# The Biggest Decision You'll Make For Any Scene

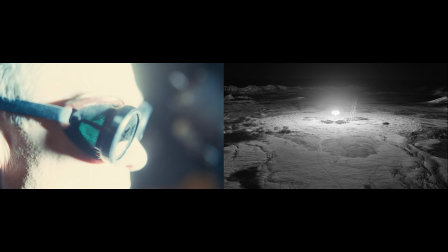[0:03]
What happens when two directors depict the same event using radically different approaches?
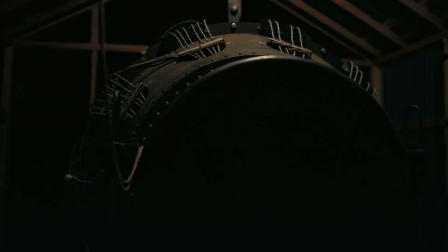[0:10]
If you were one of the viewers of the first nuclear detonation on July 16,
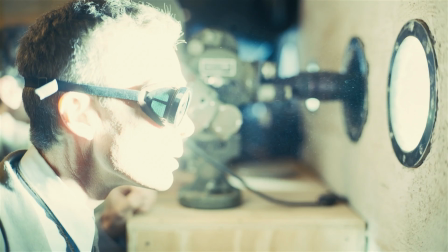[0:14]
1945, the time between when the blinding light of the explosion first hit your eyes and when you first heard the sound of that explosion
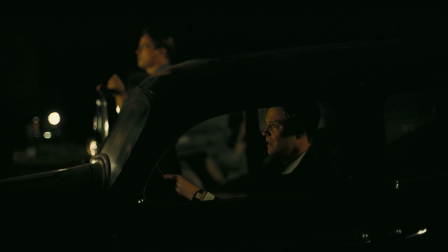[0:22]
would have been around 30 to 90 seconds depending on where you were located. So when Christopher Nolan incorporates this sound delay into Oppenheimer,
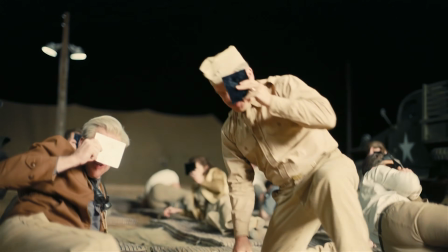[0:32]
not only is it accurate and dramatically effective, but it's also a great example of the use of subjective perspective in a film.
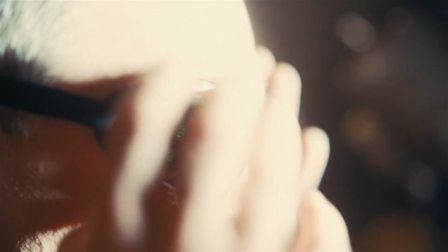[0:39]
While the scene doesn't play out from the perspective of a single viewer, it is strictly limited to the perspective of the observers themselves.
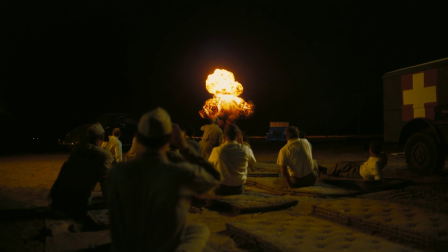[0:47]
While he's showing the explosion, Nolan makes the very calculated decision to never give us a more distant, objective overview of the scene, like he did here just moments earlier in the film.
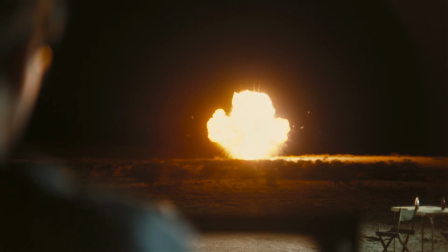[0:58]
Instead, he grounds us in the immediacy of what the characters we've been following throughout the film would have actually experienced on that day. Even when we do see the explosion, it's always from the angle that the observers would have seen it from. This scene is a great example of sonic and visual subjectivity in film.
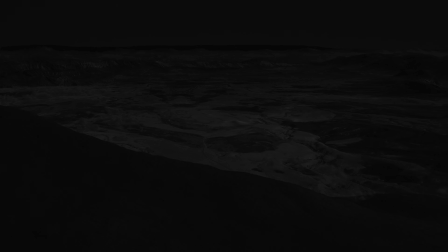[1:18]
Now compare that to this.
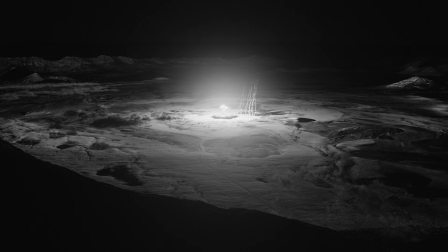[1:22]
The way David Lynch depicts the exact same event in episode 8 of Twin Peaks: The Return.
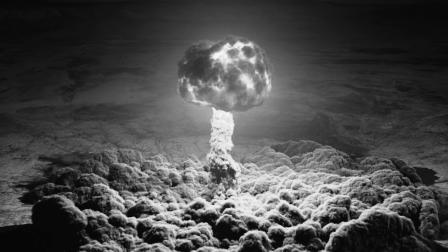[1:28]
What we get here is essentially a 2-minute unbroken take that flies us directly into the heart of the explosion, down to the level where the atoms themselves are splitting apart. It's a perspective that's completely detached from the way any real person could have experienced this event, and it's a great example of objective perspective in film.
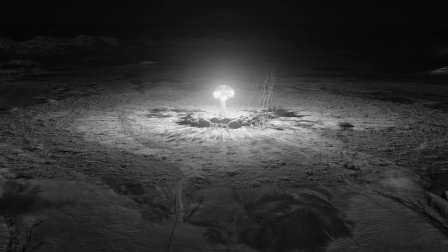[1:46]
I think this scene was one of the most effective in Oppenheimer, and this scene was one of my favorites in the entire third season of Twin Peaks. And it's not because I love watching things blow up, it's because of the way each of these scenes uses perspective. This video is sponsored by Nebula. Get 40% off the annual plan and support my work when you sign up today.
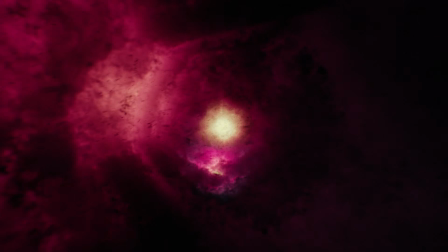[2:04]
Lynch is treating the explosion as a kind of abstract metaphysical event in his story,
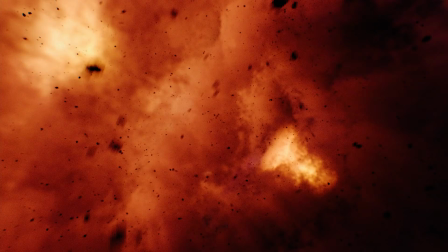[2:10]
and so depicting it in a way no actual real-life person could have experienced it makes sense for the story he's telling. Nolan, on the other hand, is telling the story of Oppenheimer himself,
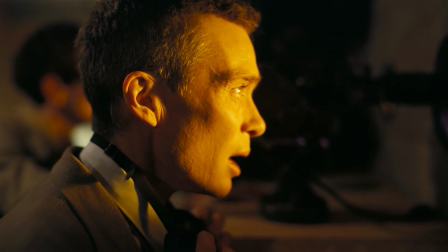[2:21]
so focusing on a more individual, subjective experience serves his story best. I saw Barbie the day after Oppenheimer, and my favorite scene from that film also included a very strong use of subjective perspective.
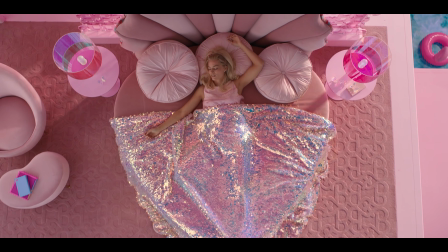[2:37]
For most of the film, we're following Barbie narratively in the story, but visually the camera is more clinical, objective, and removed,
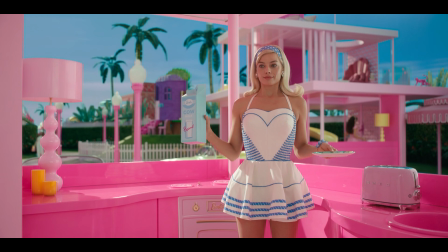[2:44]
emphasizing the studio artifice of Barbie's world that Greta Gerwig is intentionally drawing our attention to.
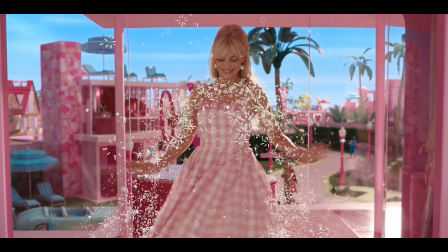[2:51]
But when Barbie leaves this artificial, corporately constructed fantasy land and for the first time experiences human emotions in the real world,
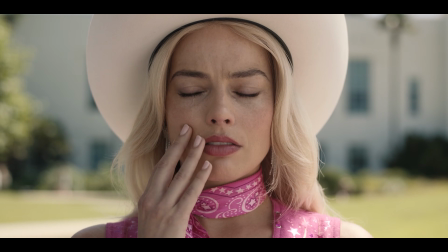[2:59]
look at what happens to the film's visual perspective.
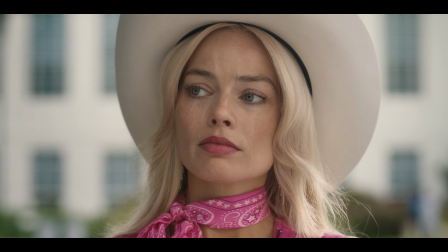[3:06]
In this moment, it's like we've suddenly slipped into a different kind of movie, and simultaneously into Barbie's literal point of view. I think it's a wonderful depiction of these moments in life where you kind of wake up to reality.
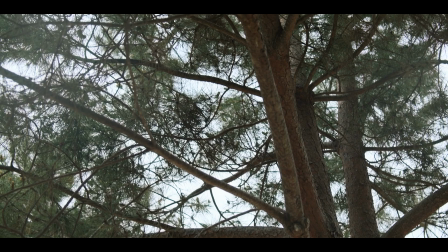[3:19]
The fakeness of the corporately constructed modern world just slips away and you see life kind of as it really is.
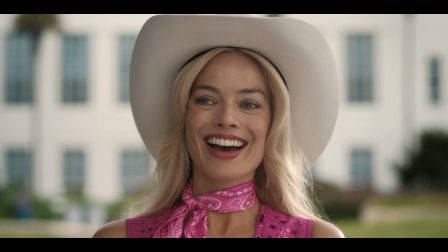[3:26]
People living, experiencing difficult, complicated, and wonderful emotions. But the power of this moment doesn't just come from Greta Gerwig putting us literally in Barbie's visual perspective. She's also using the shift in the style of filmmaking to
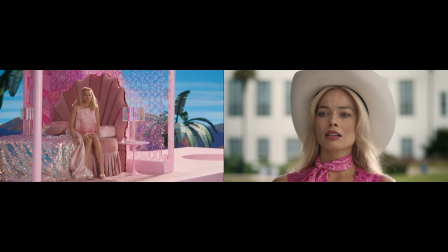[3:42]
reflect Barbie's emotional internal state to the viewer. The film is taking on Barbie's emotional perspective because the filmmaking style is reflecting Barbie's emotional experience.
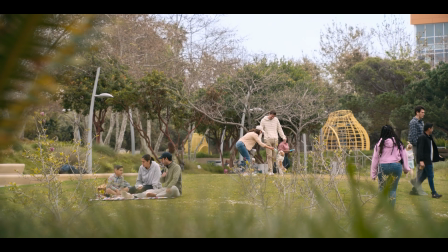[3:56]
How Gerwig chooses to shoot and construct this scene doesn't reflect Ken's experience, another Barbie's experience, or just vaguely the experience of everyone who's living in that moment in the world.
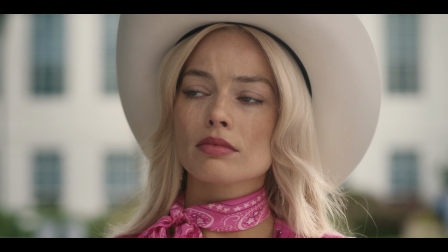[4:07]
It reflects Barbie's experience specifically.